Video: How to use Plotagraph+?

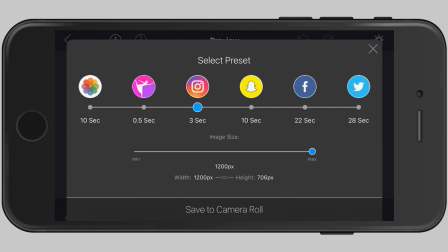I generally go with a 10-second or 20-second clip, which kind of looks much nicer because you have more continuity and it's kind of keeps the viewer engaged, wondering what is going on, how did they do this. So let's do a 22-second clip.
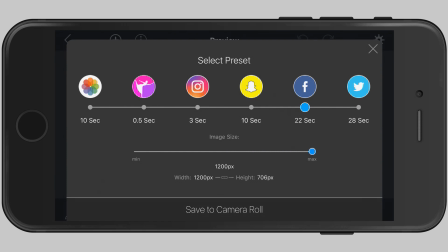I can adjust the image size or the video size. I think I'm happy with the biggest one, so get the biggest, best quality.
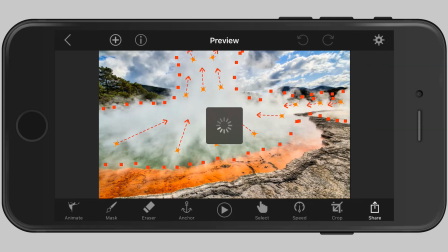Save to camera roll. It's going to do its thing. And it's going to save that to the camera roll in a second.
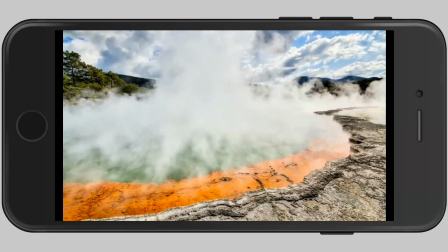So I've done one before, but this is the one that we produce now. And that's playing, as you can see. And looks pretty cool, I have to say. Anyone who sees it will think, wow, is this a video?
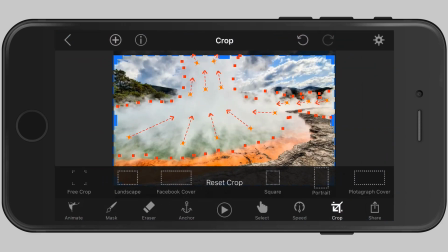Did you capture that on a video camera? They won't know for sure what's going on.
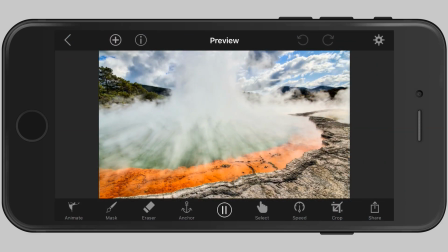But it will intrigue them and it will excite them and it will interest them. So if you haven't got this app yet, head over to the App Store and download this app today. It doesn't cost much and it's a great deal of fun.
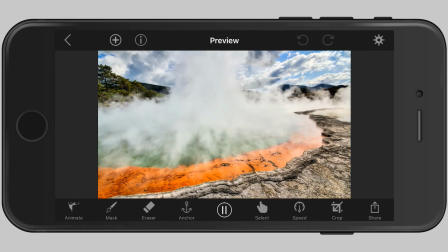Once you get started and you figure out how to use this app. Some of the others that I've shown you already are some of the things that I've played around with.
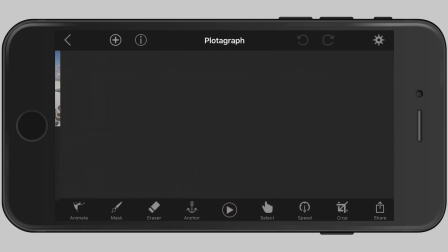This was one of the first ones I did.
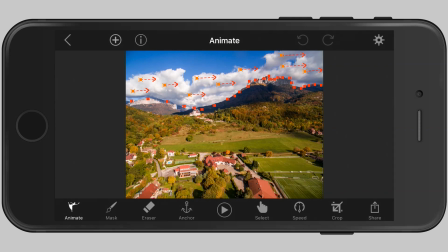So you can see that these anchor points are along the mountains, the edge of the mountains, and the edge of the sky, where the mountains meet the sky. And then I've got these small arrows going across, gently moving these clouds across, which makes it look quite real.
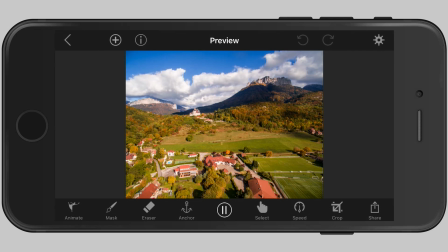And the speed, I've really slowed it down, 0.1, the lowest it can go.
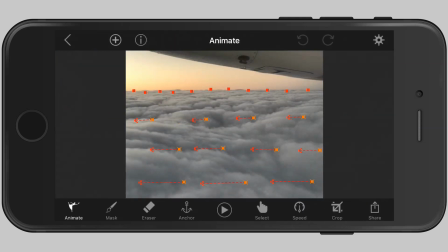This one was interesting. You've got to make sure that the illusion is real. If you're flying in a window seat, you'll notice that the clouds closer to you will move faster, of course, than the ones in the distance. So that's what I've tried to do here.
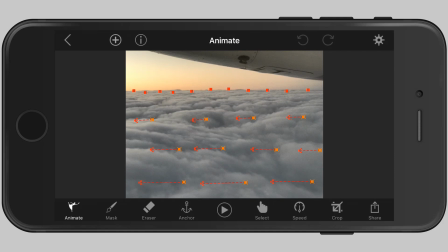The arrows at the bottom are long, which means they stretch and move the clouds a lot further. As I go up in the image, I have got the arrows being shorter and shorter, because that creates that perspective of the movement.
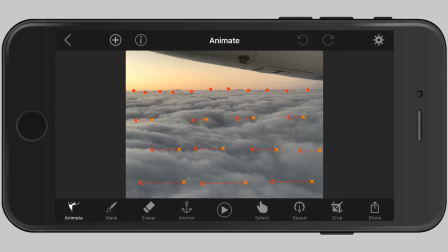Faster movement closer to you as the viewer, and slower movement, as it seems to be, over in the distance. So that creates a more realistic illusion. If you had all of them moving at the same speed, you would not feel it's real, right?
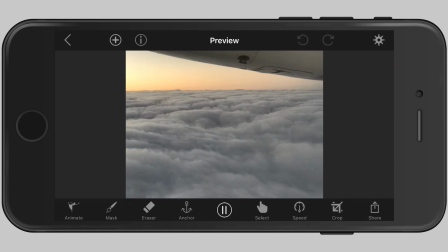You will be able to tell that this is doctored. But here it's really hard to tell. All right, hope you liked that quick introduction into how to use a Plotagraph to basically animate your images into a video and a motion image. If you like this video, give it a thumbs up, hit the subscribe button. The more support I get from you guys, the more it encourages me to make these videos to help you guys and share what I've learned and what I've discovered. So until next time, this is Hermit from Photo Insomnia. Take care. Bye-bye.